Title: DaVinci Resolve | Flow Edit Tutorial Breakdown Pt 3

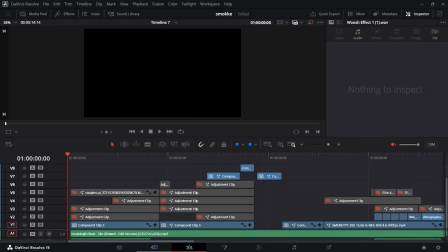0:16 Hey guys, in today's breakdown, I'm going to show you how I made this edit in DaVinci Resolve. Okay, so to start off, we have this scene right here.
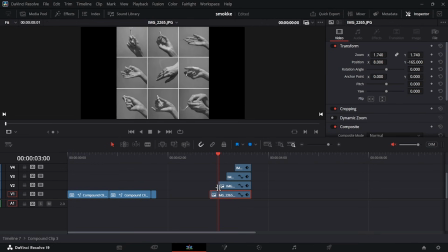0:22 So first thing I did was I went on Pinterest and I found multiple pictures like this and I cropped each one using the cropping toolbar right here.
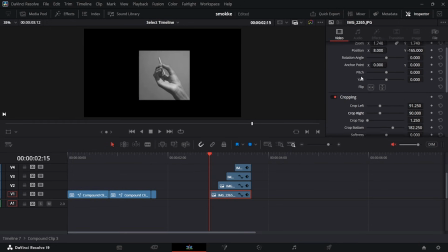0:30 As you can see, I cropped the images in this and then I used my transform area to move it exactly to the center. I did this for every single pick in the picture. Then after that, I made everything a compound clip. I brought it right here.
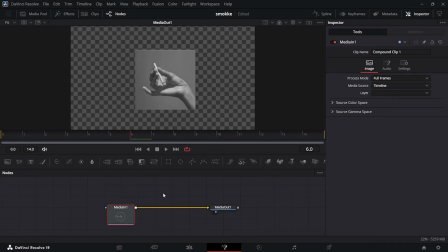0:42 I went into Fusion. In Fusion, what I did was I hit shift space, typed in Gaussian blur like that, put it in, grabbed a rectangular mask right here, inverted it, made the edge really soft like that, made sure it fits the image really well, just like that, and brought this up a bit more.
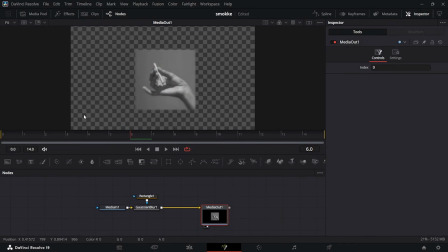0:59 The reason I did this was to break the hard edge around it so it looks better, and then you're gonna have something that looks like this.
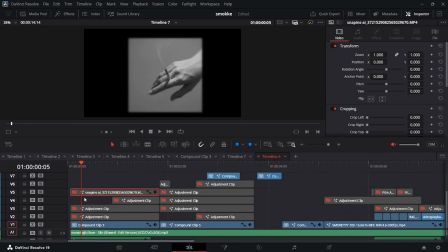1:06 After that, I made it a whole compound clip. Then to make this scene a lot more interesting, I added some film damage that I found off a pack. Then I set it to color burn just like that. I went into the Fusion panel. I put a color convert in so that it looks a lot better.
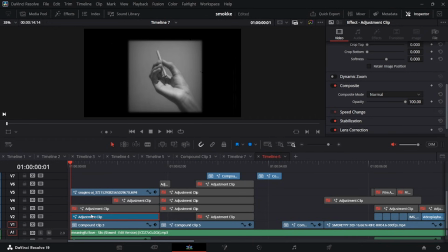1:21 And then I did the color burn right here. Then in this adjustment layer right here, what I basically did was I took a background node just like that.
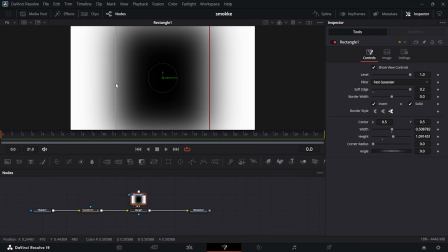1:28 And then I masked it out using a rectangle mask. Then I brought it in together just like that. And I went here into the rectangle controls and I made the edge really soft.
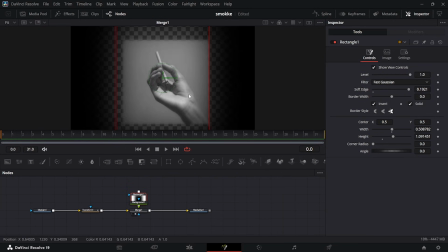1:36 It looks like this. It really breaks the hard edge of the image. Then I added a transform node right here. I keyframed the first frame right there on my size. Then I went to the end of the clip and then I keyframed this part right here. Then I took it to 1.1. This basically just gives you a slow dynamic zoom in just like that.
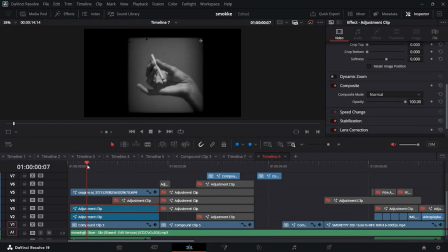1:53 It makes it more interesting. And then from there, I have a brightness and contrast node. What I basically did was I grabbed a brightness and contrast node right here.
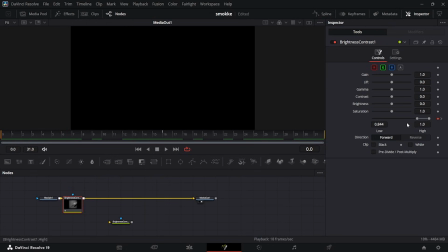1:59 It's right up there. I went to the beginning of my clip, made sure the keyframe, the high and low point right here, and then took it down, then went to the center of my adjustment layer and then took it back up.
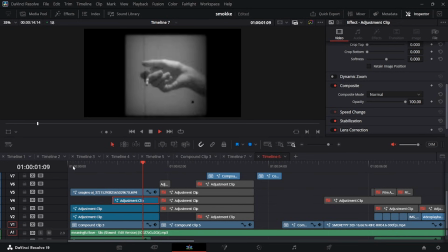2:08 And I used this graph right here. Then everything put together looks like that. Then from there, I transitioned into my next scene using this adjustment layer on top here.
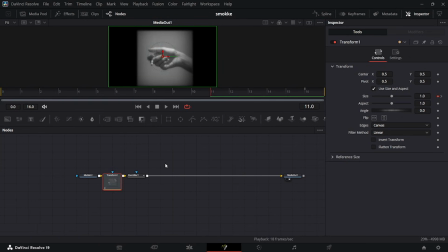2:17 What I basically did for this scene was I grabbed a transform node right here, and then I went 1, 2, 3, 4, 5, 6 frames. I keyframed the size right here. Then I went back to the end of my clip. I keyframed right here, and then I took it up by 1.05.
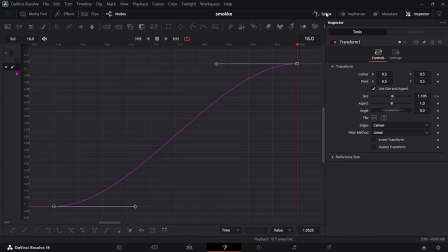2:30 You can use whichever size suits your clip best. Then I just use this regular graph right here, which is really easy to make.
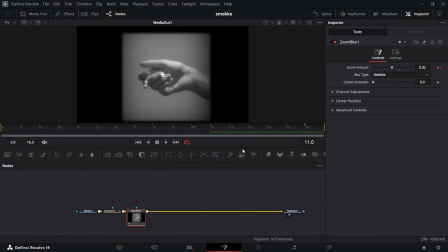2:35 To sell the zoom even more, I added a zoom blur. It's a free plugin in DaVinci. I keyframed the point where my zoom transition starts on the zoom amount right here.
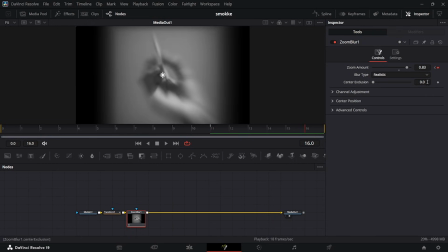2:43 I took it down and I went to the end of my clip and I took it back up like this with zero graphs.
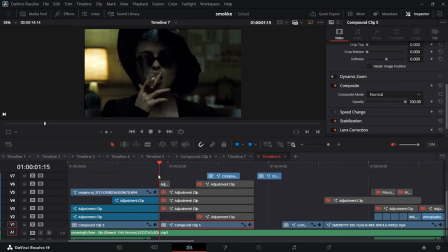2:49 And then it zooms in just like that. Right, so for my next clip, the timer map I used was this one.
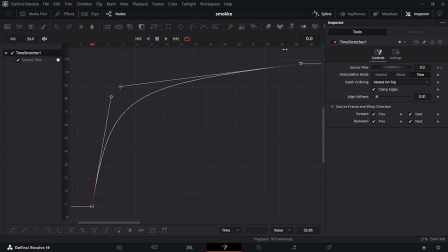2:54 For my timer map, I used this graph for the scene. If you want an in-depth tutorial on how to do timer maps, I made a video, link in the description.
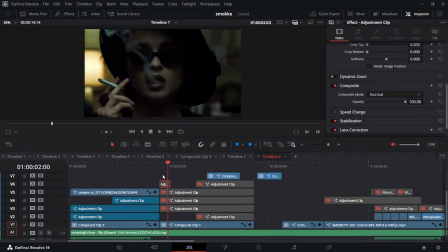3:01 With the graph, it looks like this. Then for the first adjustment layer here, I added a zoom blur.
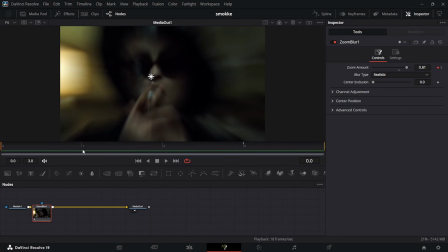3:05 Same thing with the previous scene, I keyframed the beginning just like that at the amount it was previously. And then I went to the end of the adjustment layer and took it back up to 0.01.
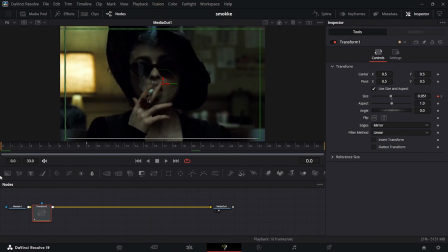3:14 After that, in the next adjustment layer, I basically got a transform node, went to the end of my composition, keyframed it and then took it back a bit just like that. And then I made sure I mirrored my edges, make sure you mirror your edges. And I went back to 1, 2, 3, 4, 5, 6, 7, 8,
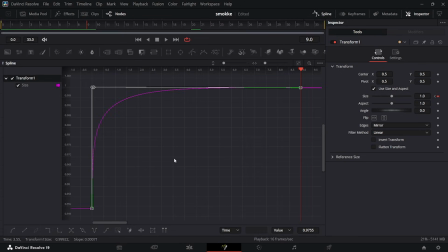3:30 9, 10 frames right there. And I brought it back up to 0.1. This time I used a really sharp graph because the movement is super sharp.
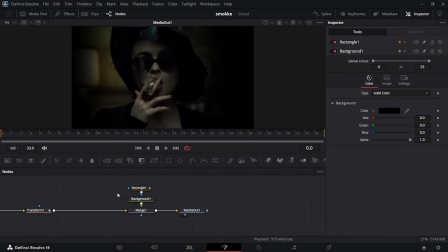3:35 Then in the next adjustment layer right here, basically did the same thing I did previously, but this time I got the rectangular mask that we had before.
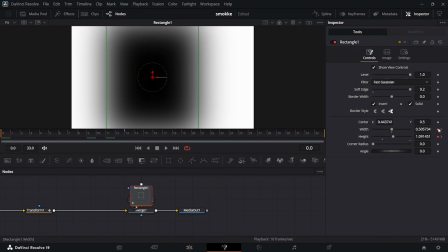3:42 And then I keyframed it from the start right here, using the width right there. And then I went to frame 13 right there, and then it opens up.
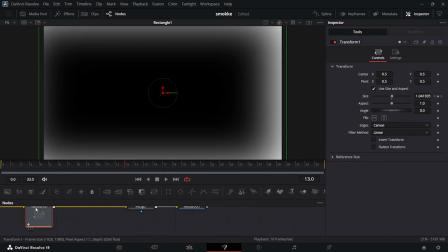3:50 And this is the exact graph I used to do that. Then here I also added a dynamic zoom as well.
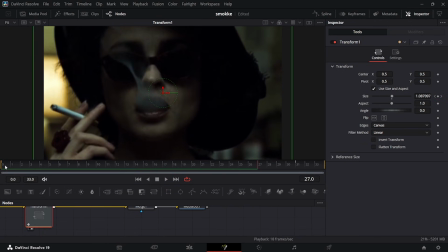3:54 As you can see as well, it slowly zooms in, really selling the scene even more. Everything put together looks like that.
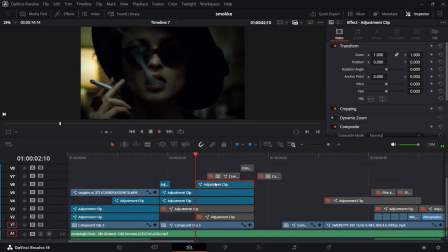4:00 Okay, so for this adjustment layer right here, basically went in, I got a background node right there.
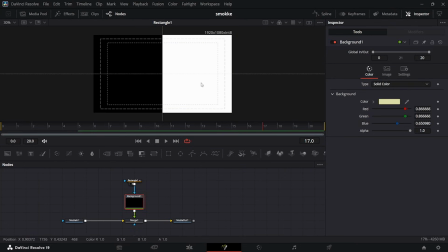4:06 I made it this color right there, as you can see. And I took a rectangular mask. Then I keyframed the center moving from right to left like that.
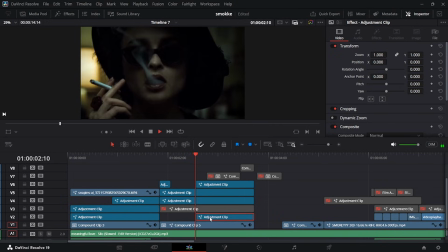4:13 And I used this graph. Then for the other adjustment layer down here, I took a transform node. I went to the beginning of my clip.
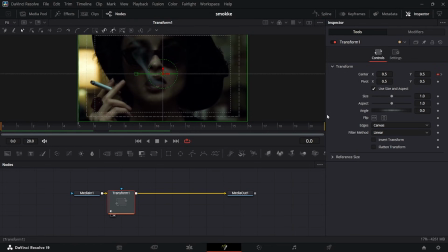4:19 I keyframed the center, then went back 5 frames just like that.